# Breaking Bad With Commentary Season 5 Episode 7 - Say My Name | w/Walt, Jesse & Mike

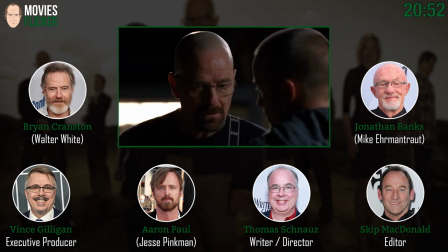[20:49]
So having working with these two guys. Now, does that make it easier or harder? Because these two, and I'm not just blowing smoke because they're both sitting here with us.
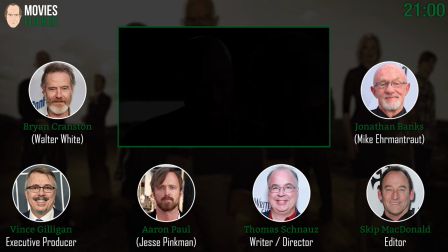[20:57]
These two guys being the geniuses that they are acting wise, is that a big weight off you, or is it like, no, it's a huge weight. It was a huge weight off me. Because it could be, and obviously it should be, but the other way to look at it is, man, I better bring my A-plus game, because these guys are going to think I'm a monkey.
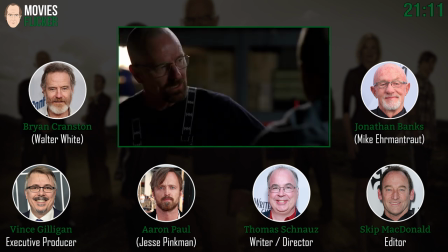[21:11]
You know? Aaron, you didn't think I was a monkey, did you? I thought you were great.
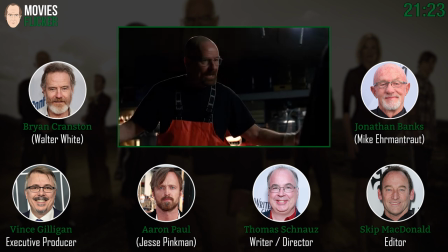[21:19]
But I love when I read this scene, it's just such a huge, huge, huge turning point.
Because it happened, what? Am I supposed to just lie down and die with him? It's done.
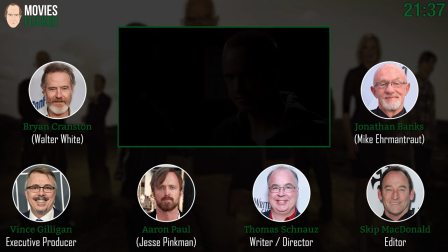[21:33] It makes me sick that it happened, just like everyone else who has died in our...
But there was simple directing tips going in.
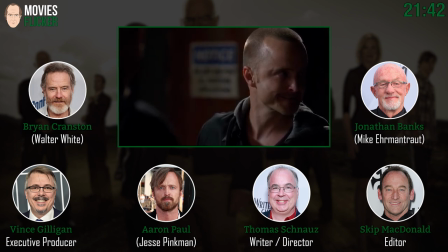[21:40]
Just, I mean, you walk into a room like that and you think where to put the camera, and you, if,
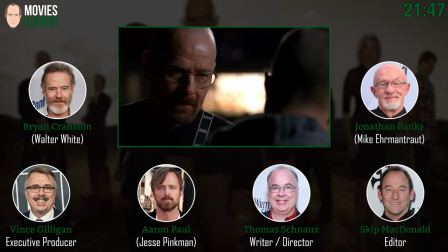[21:44]
when you're lining shots up, you want to look into, you don't want to be flat against the wall.
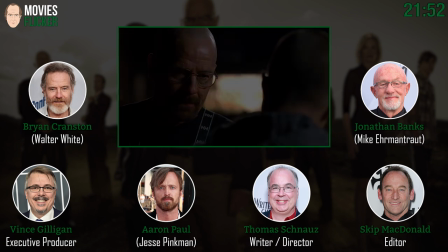[21:49]
You want to look towards the corners. You want to have the nice depth back there, right. and not put anybody against a flat surface. It just makes the scene that much more interesting, right, to look at.
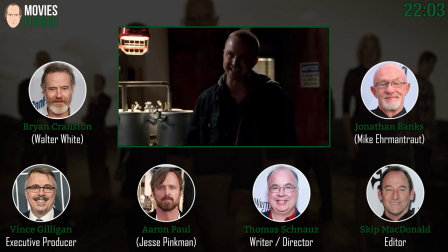[21:59]
Well, we're right in the middle of the room there, and you could see plenty of background and light emanating from windows and foreground stuff. That always makes it noisy. And going in, I didn't quite know what the blocking would be.
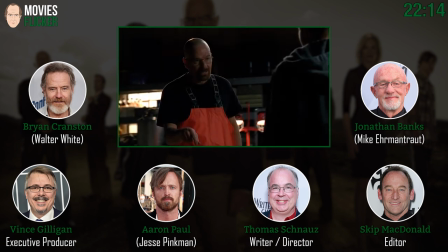[22:11]
And Bryan, you had this great stuff going back and forth between working on the equipment and coming back, and you know, Michael sets up a dolly track and is able to just follow you going back and forth as you know,
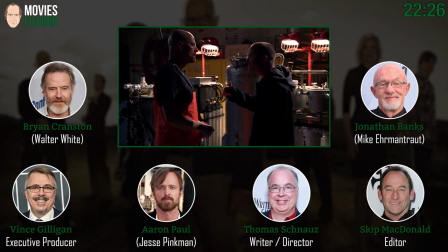[22:23]
as you move, which... Oh, it's on a dolly here? Oh. Yeah, behind Aaron, looking at Bryan. Oh, gotcha. We had two cameras on a dolly, so that every time he walked over... Oh, laterally. Yeah, every time he walked over to the equipment, we were able to keep Aaron in the frame.
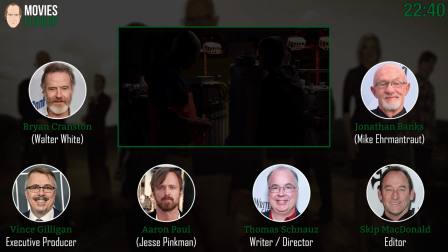[22:37]
Nice. And moving back and forth as he went. Nice. And it was good. Bryan already had this outfit, the thing he's usually wearing on his off days. It's a good look.
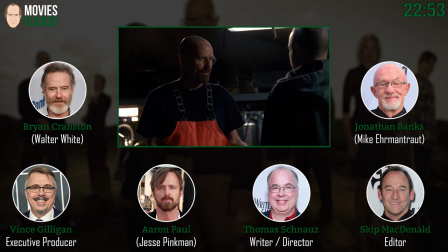[22:49]
That's true. It's a good look. I mean, you're so pure. You have such emotional depth. We should talk about the editing process here that goes into a scene like this. I think Skip saved my ass on this because I remember now watching this.
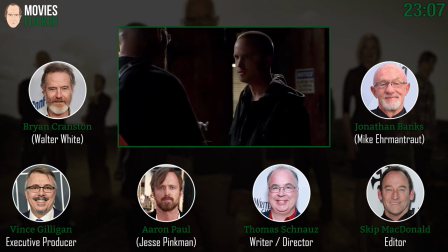[23:04]
It's like I had some difficulty with this scene. Don't you think? Do you remember that? It was a long... Yeah, you had a couple of stops and starts.
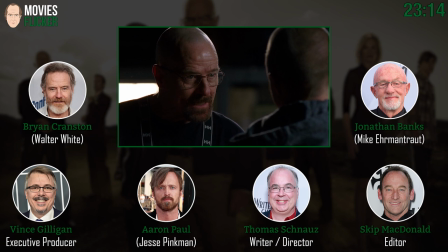[23:12]
Yeah, but when you picked up Bryan, you always picked up in a great spot and made my job easier too.
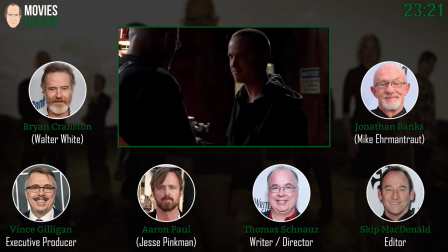[23:18]
And it's just, you know, both of you guys are just great, and it's easy to get into places if you've stumbled somewhere. Mm-hmm. But most of the time you guys don't stumble, you just carry right on, and it's easy to cut you guys.
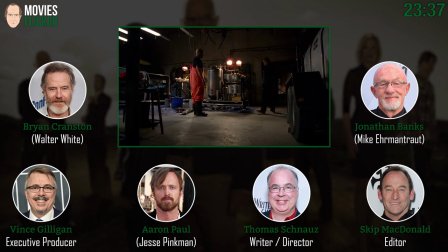[23:33]
The biggest choice for me is deciding where to be, how wide I want to be, or close, or because you guys are really good at I can cut in anywhere.
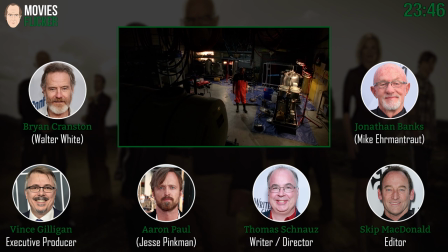[23:42]
And it works really well, and it makes it simple for me. Not simple, but it makes it easier for me to get into places with you guys.
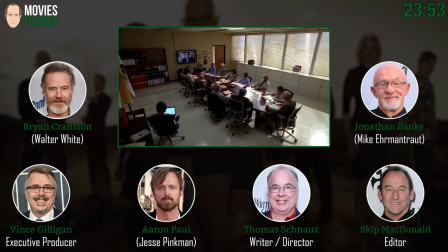[23:50]
Mm-hmm. Yeah, I mean, as an actor, how do you? Is it just the rhythm of match? You know, how do you guys? You guys are very good at matching what you've done from take to take. Is it just instinct, or do you have to think actively about it?
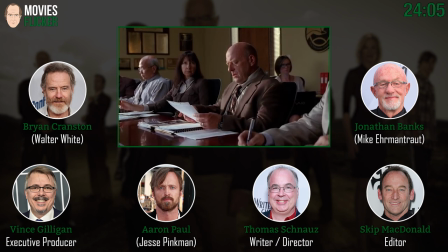[24:02]
Can't be talent, right? No, there's not talent. Well, there's part of you that doesn't want to be repetitive, right?
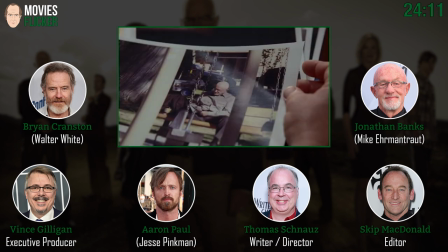[24:09]
Or automatic and do exactly what you did before, because then it becomes by rote.
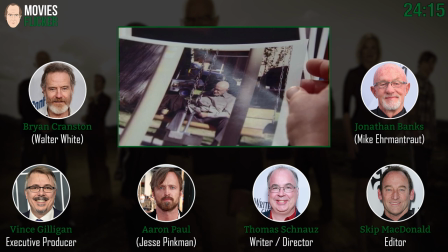[24:14]
It's not fresh. Sure, that makes but sense.
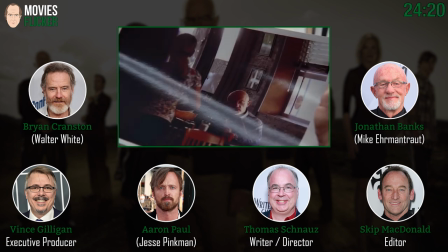[24:16]
But working with it before, and that's why I wanted to go back to that table and work, because I wanted him to come back in and start working.
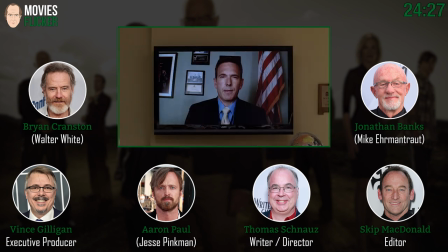[24:25] Hank. I think we're going to wrap this up.
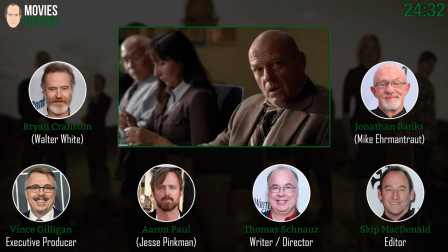[24:29]
This fella does a nice job. He's been on the show since, way back, Todd, season two. Yeah, or, Todd Terry. Yeah, Todd Terry. He's always on the screen. Was he ever in person?
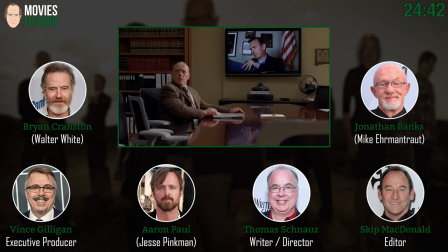[24:40]
Well, no, he's in person, but this was one episode where, and it was kind of a big deal, oddly enough, to do this screen thing. It would have been cheaper to have him in the room. It was a pain in the ass to think of. This is all, a lot of this now is burn-in.
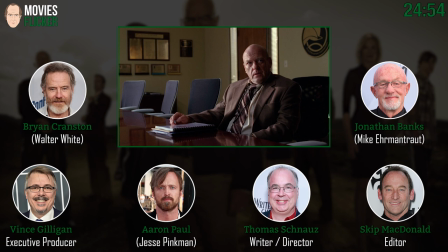[24:51]
We had him offset on a little, you know, him in Texas, his Texas location. Right.